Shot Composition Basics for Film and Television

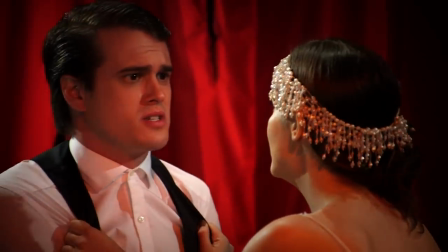Reggie, pull yourself together! Sorry, I'm just nervous. I've never performed for such a large crowd before.
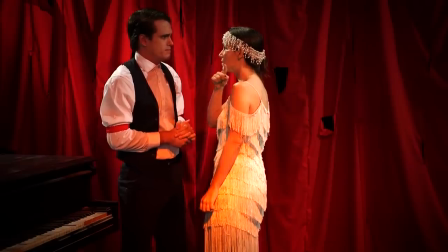If you mess this up for us...
Hi, I'm James Nyhouse. I'm one of the film instructors here at Full Sail University. Today, we're going to talk a little bit about some of the basics of shot composition.
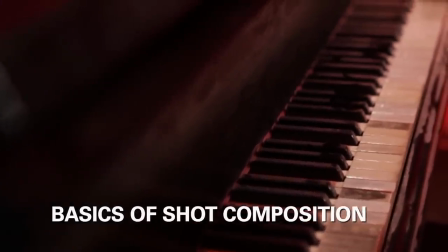They say a picture is worth a thousand words, and it's true.
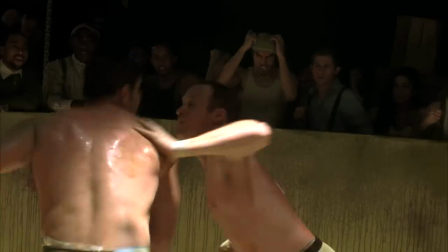The way visual elements are arranged on a screen is just as important as what's being said or shown.
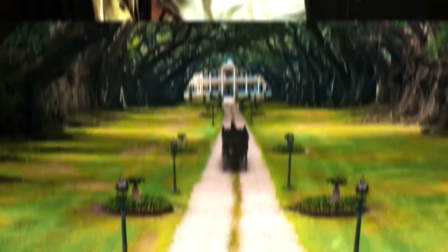We call that visual storytelling, and it can show viewers a lot about what's going on,
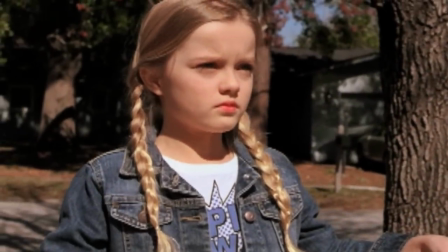from what they should focus their attention towards to the psychology of the characters.
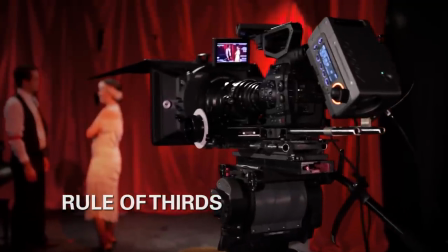Let's begin by talking about the rule of thirds. This is a basic principle of good composition whereby we divide the screen into nine equal parts.
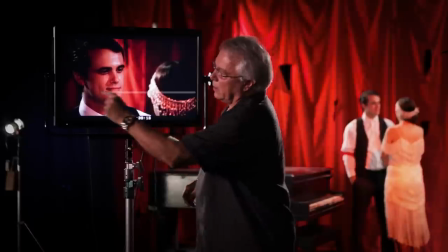We draw a line horizontally through this third and through this third,
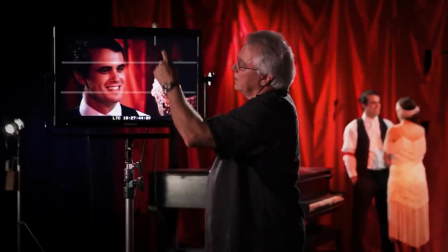and then vertically through this third and this third.
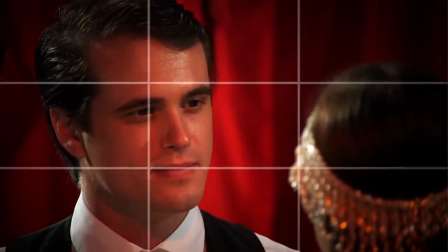The theory behind the rule of thirds is that if you place your subject on the intersections or along the lines, your shot becomes more pleasing.
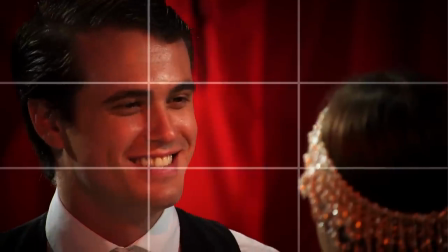It creates more interest and energy than placing your subject in the center of the frame.
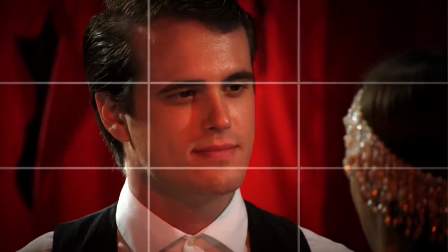In shots of people, try to place their eyes in the cross lines, approximately one-third from the top of the screen. Alright, so let's talk about headroom. Headroom is another very important aspect of good shot composition.
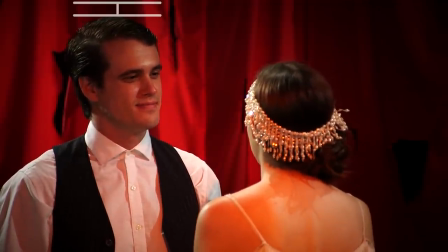It's the distance between the top of your subject's head and the top of the frame. You don't want to leave too much room above your subject's head.
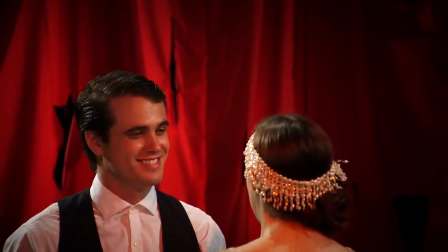It creates a dead space. You also don't want to cut the top of your subject's head off by not leaving enough headroom.
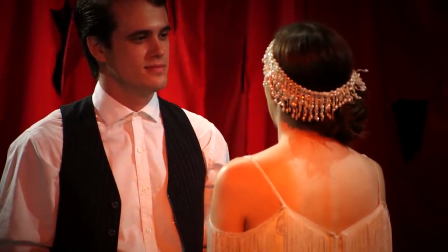At least not for a full shot or a medium shot.
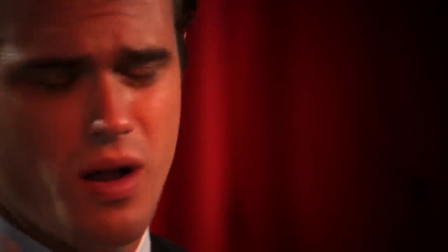For a close shot, it's always more acceptable to crop the top of the head than it is to crop the chin. Let's talk about the different types of shots we use. To begin with, there's the wide or full shot that lets us establish the scene.
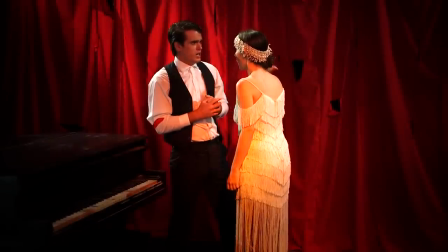We see where it's taking place, and also allows multiple characters to occupy the frame.
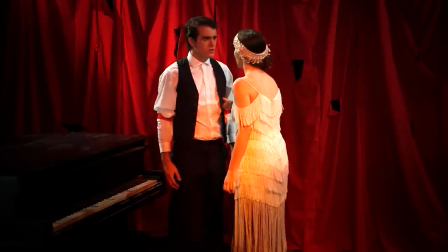As you can see, this shot shows our characters from top to bottom. And now, let's talk about the medium shot. This shot brings the audience closer into our characters while placing less focus on the environment.
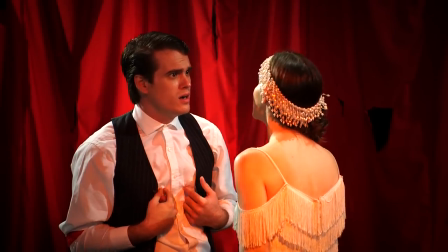We can start to get a better idea of the emotional nuances of our characters,
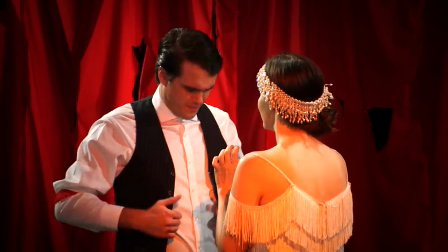but still allows for multiple elements to occupy the screen. Now the close shot takes it a step further. It dedicates the majority of the frame to your subject.
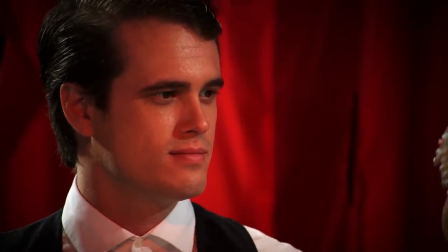And while the body can still be used as a form of expression for the character, most of the focus is on the talent's face and eyes. The actor's screen direction can also convey a sense of the character's state of mind in the script.
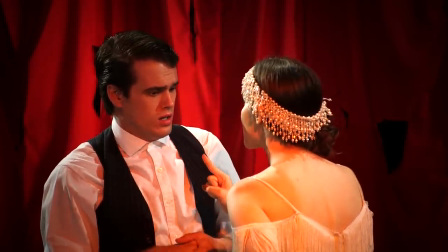Maybe one character is the clear protagonist, while the other is the antagonist in the story.
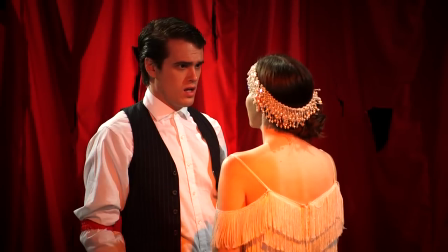It may not seem obvious, but that's something that can be partially accomplished through shot composition.
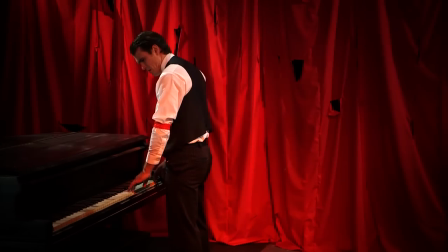If the person moves from left to right, they are perceived to be the good guy. If they move from right to left, they are perceived to be the bad guy.
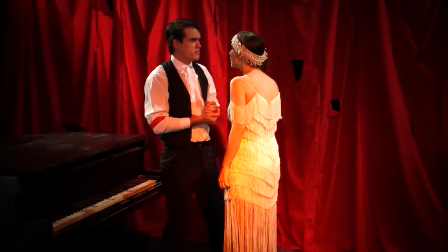Once this direction is established, it should be maintained in order to show progress toward the goal. The subject's location and frame can say a lot about their outlook.
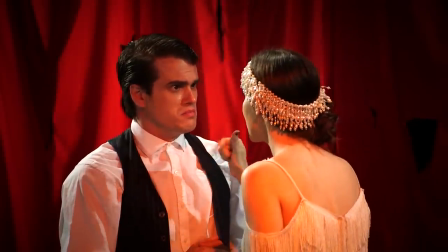For example, if the actor is on the left side of the frame looking toward the right, he is perceived to be optimistic, looking toward the future.
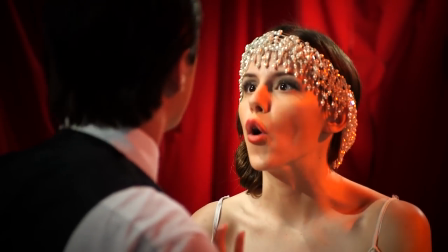If they are on the right side of the frame looking to the left, the opposite is true.
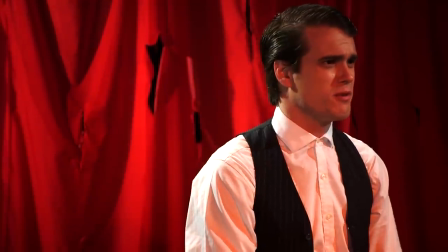If an actor is positioned on the side of the frame and is facing the same side,
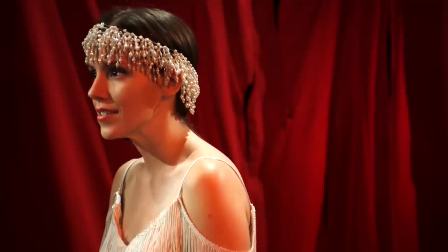it's called short-sighted, they are presumed to be trapped, they have nowhere to go.
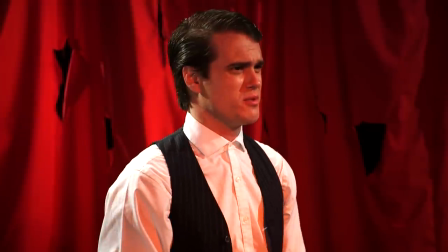Whereas an actor that is positioned in the center of the frame is perceived as being in a good spot, a balanced place.